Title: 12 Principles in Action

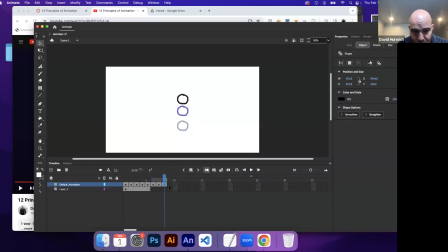4:18 Let's turn this on. Then it's going to come down again. And I'm kind of deliberately trying to make these all equidistant from each other. You'll see why in a little bit.
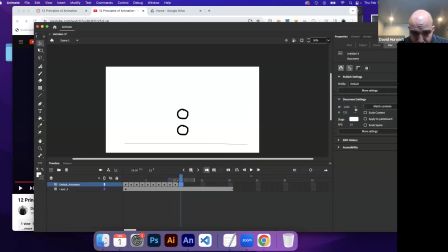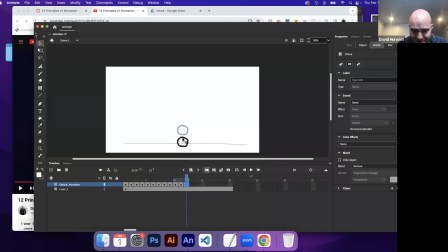4:56 And then it'll come up again. So I'm just trying to go as fast as possible, so You want to.
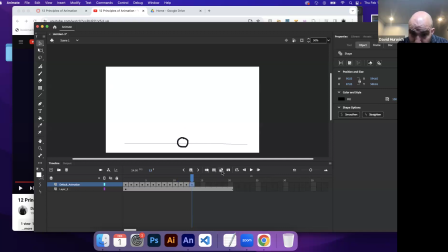5:09 All right. I'm just going to do that. And let's kind of loop this. I'm going to loop it from here to here. All right, let's play this back. All right.
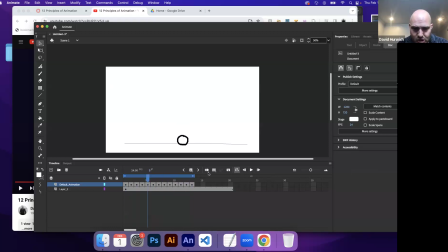5:25 It's going really fast. I could try to kind of fix this a little bit by just kind of adding in frames. So I'm adding in a frame so that every drawing really acts for 2 frames long as opposed to 1.
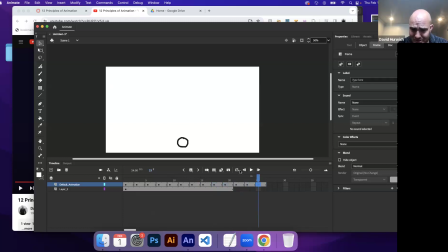5:43 That'll help a little bit. It's still, not going to be great.
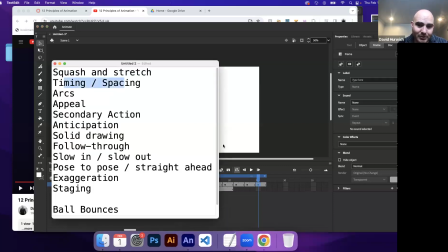5:48 Technically, this might fall under like timing of the first, principles.
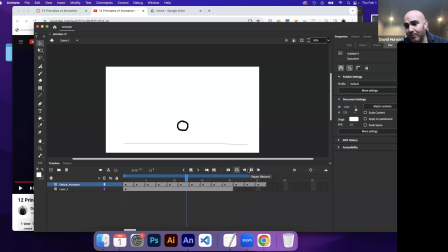5:55 So let's play. All right. A little better, a little less, crazy town, but not great. Let's try doing this again. But this time, what I'm going to do is we're going to add a little slow in.
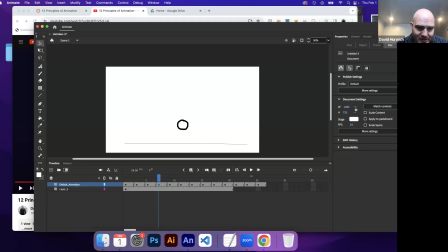6:14 Okay. Now, what I mean by that is, oops, I didn't mean to do that. I'm just going to copy this and paste it to here.
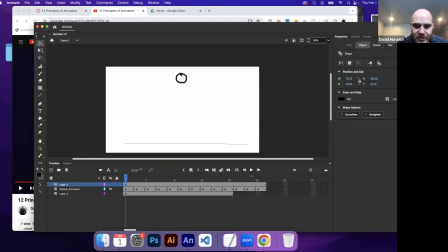6:29 Okay. And slow in would mean that because my object is gaining in speed, there'll be more drawings kind of at the beginning.
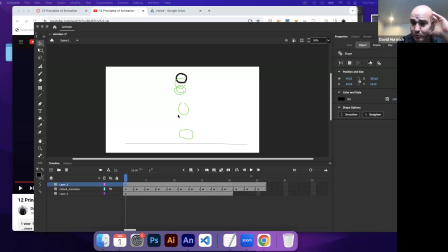6:44 And then the longer it falls, it's falling with gravity. So the distance between them is going to be slower. Then when it bounces, it's fighting against gravity. So there'll be quicker momentum here, but then it's going to slow down.
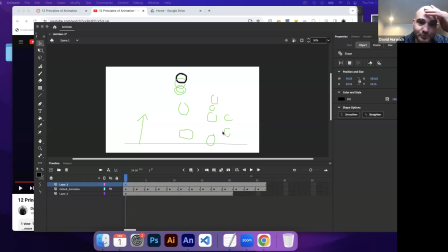7:01 And then as it falls, this will happen again where it starts to, do that. So let's try that out. Hopefully that kind of made sense to everybody.
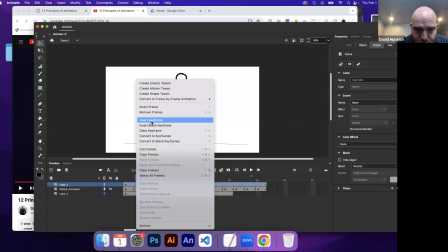7:19 All right, so I'm just going to do kind of the same thing as before,
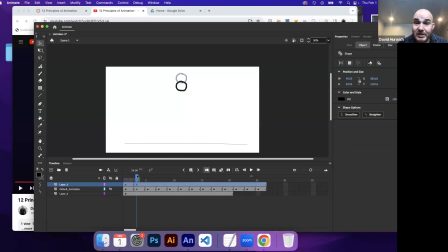7:26 but I'm going to use, this is where onion skin can be helpful to sort of see where the last drawing was, because that's going to play into how we do this.
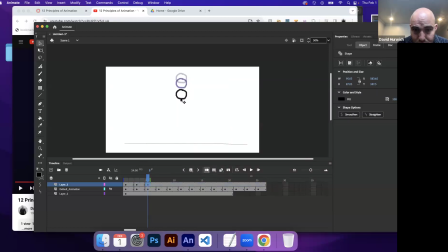And so you can see like I'm getting more distance between, so it's like,
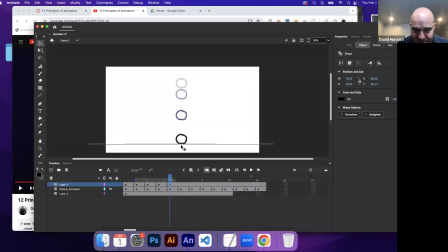7:55 And like I said, the point of this is to kind of mimic physics, because as objects fall, they gain in speed because they're falling with gravity. The gravity is adding momentum. When you bounce up, you're fighting against gravity. So now this is bouncing here,
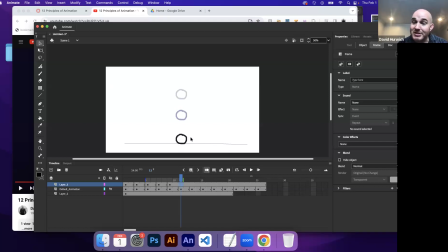8:15 and it's going to bounce pretty fast because it's losing some momentum, but it's still got a lot of speed because it hasn't had to fight gravity yet.